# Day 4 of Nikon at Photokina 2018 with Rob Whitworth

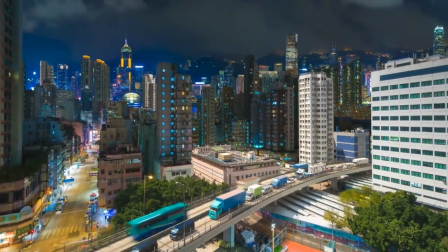9:11 The difference between day and night is becoming less and less perceptible
Thank you So that was a clip from the incredible planet Earth 2 the final episode, Cities estimated to have reached a global audience in excess of 600 million people The work of the BBC Natural History Unit is the gold standard of nature filmmaking and it's still unbelievable and something of a childhood dream fulfilled, having the voice of Sir David Attenborough narrating my work. This incredible commission started with those first million plays. So I was given the confidence to not only stick with, but develop my own style. So what is that? You hear that quite a lot, your own style. And it really can be daunting when you're starting out.
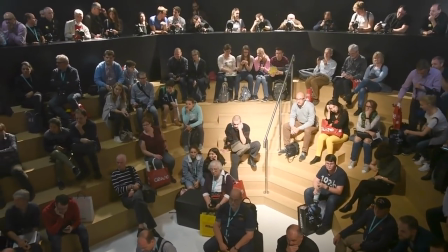9:57 I mean, what is it about your work that's truly unique? Daunting, yes, but I think it really is essential to work that out.
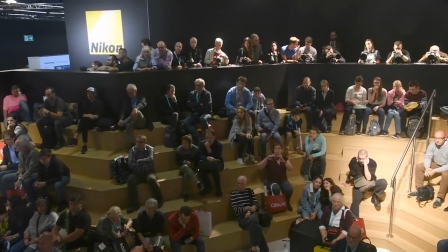10:04 It's all about specializing. You find something you love and you keep on refining it until there's literally nobody else doing something similar.
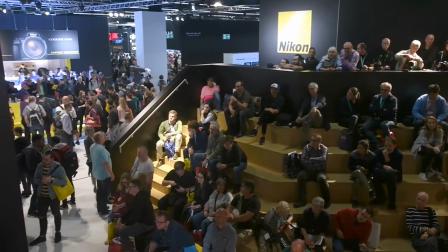10:11 It's not about copying. You'll always be inspired and influenced by work around you. It's about finding your own aesthetic, your own look.
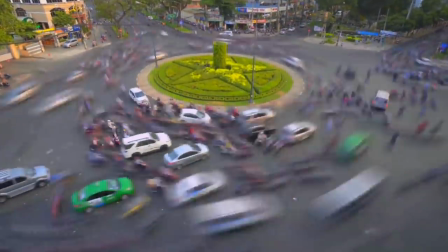10:18 So I make flow motion videos. The idea behind flow motion is a single take.
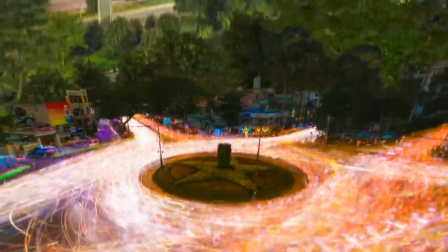10:23 So instead of maybe conventional filmmaking where you've got lots of jump cuts between lots of different scenes, In flow motion,
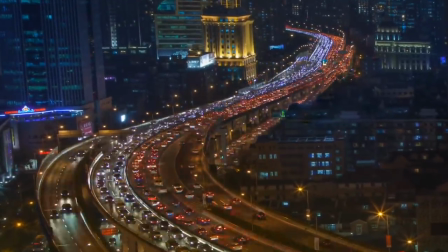10:29 we turn the camera almost into a character that explores those scenes and roams around, something of a rollercoaster ride.
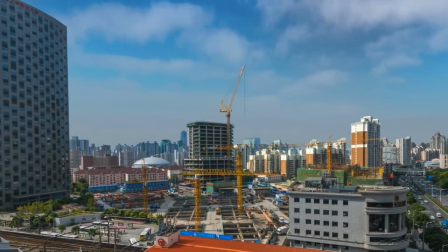10:34 It's not time linear, so maybe years will pass by in seconds, or we might have slow motion moments.
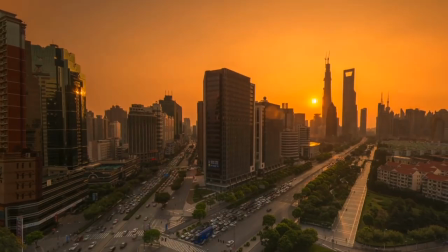10:40 It's just anything that gets the story told. It's constantly developing, but there's hopefully a visual consistency to my work that makes it identifiable.
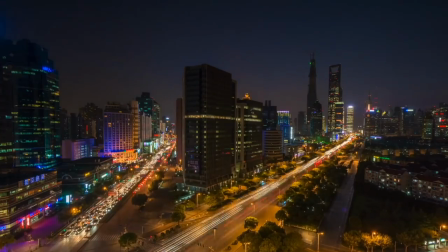10:48 So here's another short example.
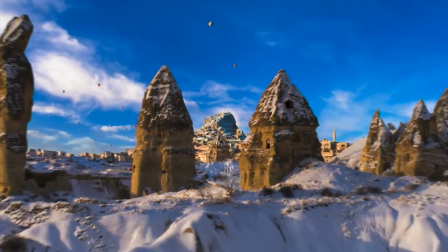10:53 Once upon a time, in Cappadocia. Cappadocia, land of fairy chimneys.
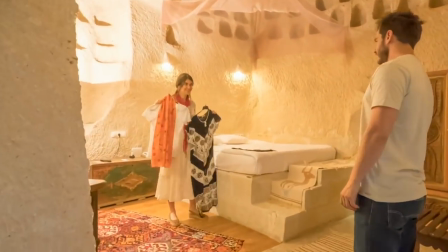11:00 We stayed in the caves, beneath the hoodoos, deep in gorem's clay.
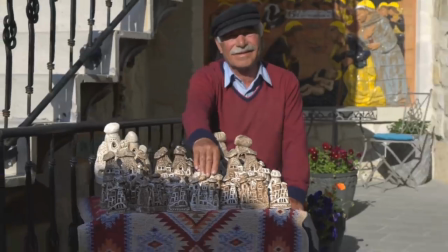11:08 Here, gins, fairies, legends live.
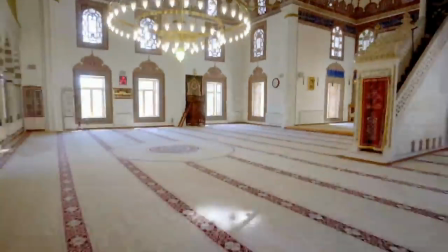11:14 Grand Vizier Ibram Pasha, built from Cappadocian clay, his new city, Nevzahir.
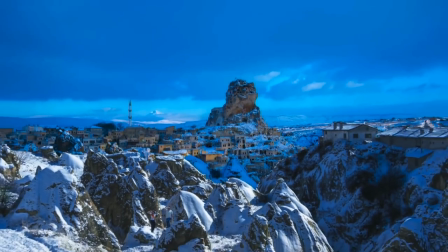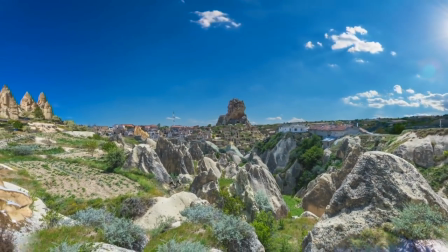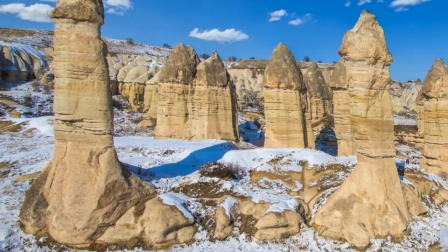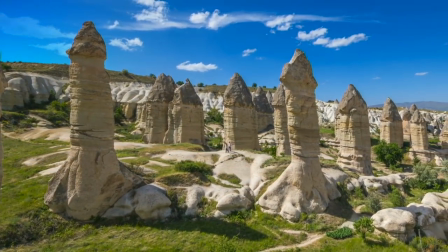So that was a clip from Once Upon a Time in Cappadocia. Cappadocia is just this phenomenal landscape and I urge everyone to go and explore it. One of the things Cappadocia is famous for is these incredible underground labyrinths. Here's a clip from Kaimakli Caves.
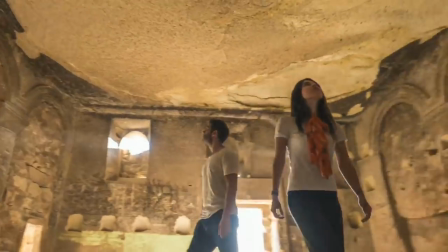11:58 They're amazing underground cities that are prehistoric and you can explore and adventure around and
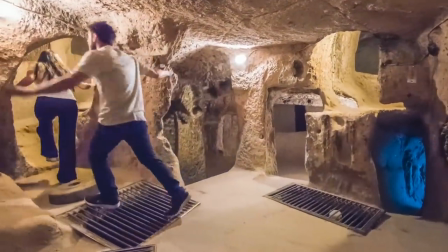12:02 they're just so much fun to do but rather difficult to film. It's underground and there's not any light.
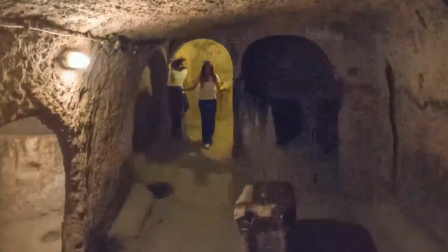12:09 So I was filming this project at the time the D500 had been announced.
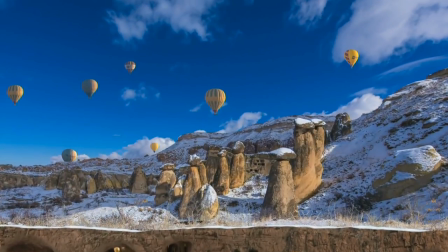12:14 I don't know if anyone remembers that camera. It was something of a groundbreaking camera for its low light performance, an incredible nine frames per second, continuous filming. So a lot of my work is stills, it's not video, so I'm just gunning the camera. So this camera was perfect for this shoot. Only problem was I didn't have one. My family came to the rescue here. My mother-in-law actually ended up waiting at my house and getting the camera delivered, then driving to the airport and flying out to Turkey. arriving on location just in time, I was filming these three old guys by the campfire and the light was fading fast.
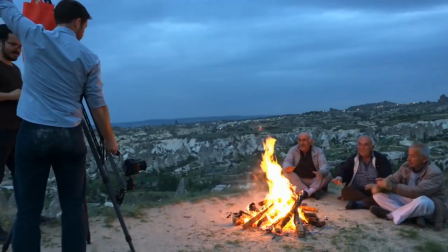12:45 So I had this camera handed to me and I had literally two minutes to get this thing up and running and dialed in.
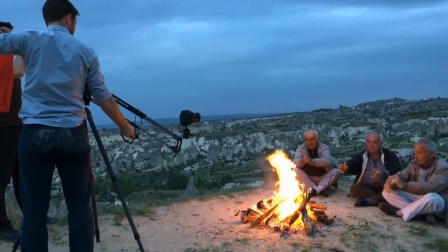12:51 Something that's great about Nikon's old and new and the Z7 very much included is the intuitive menu and layout.
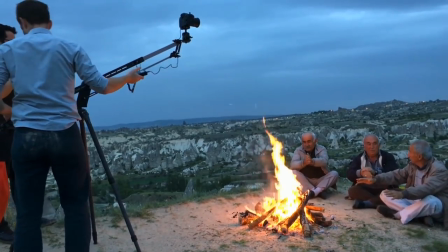12:57 I mean, you know, you understand it, it becomes second nature and you can do that. You can just get the camera doing what you want in no time.
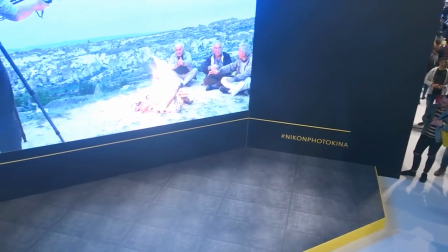13:03 Here's what I was filming here.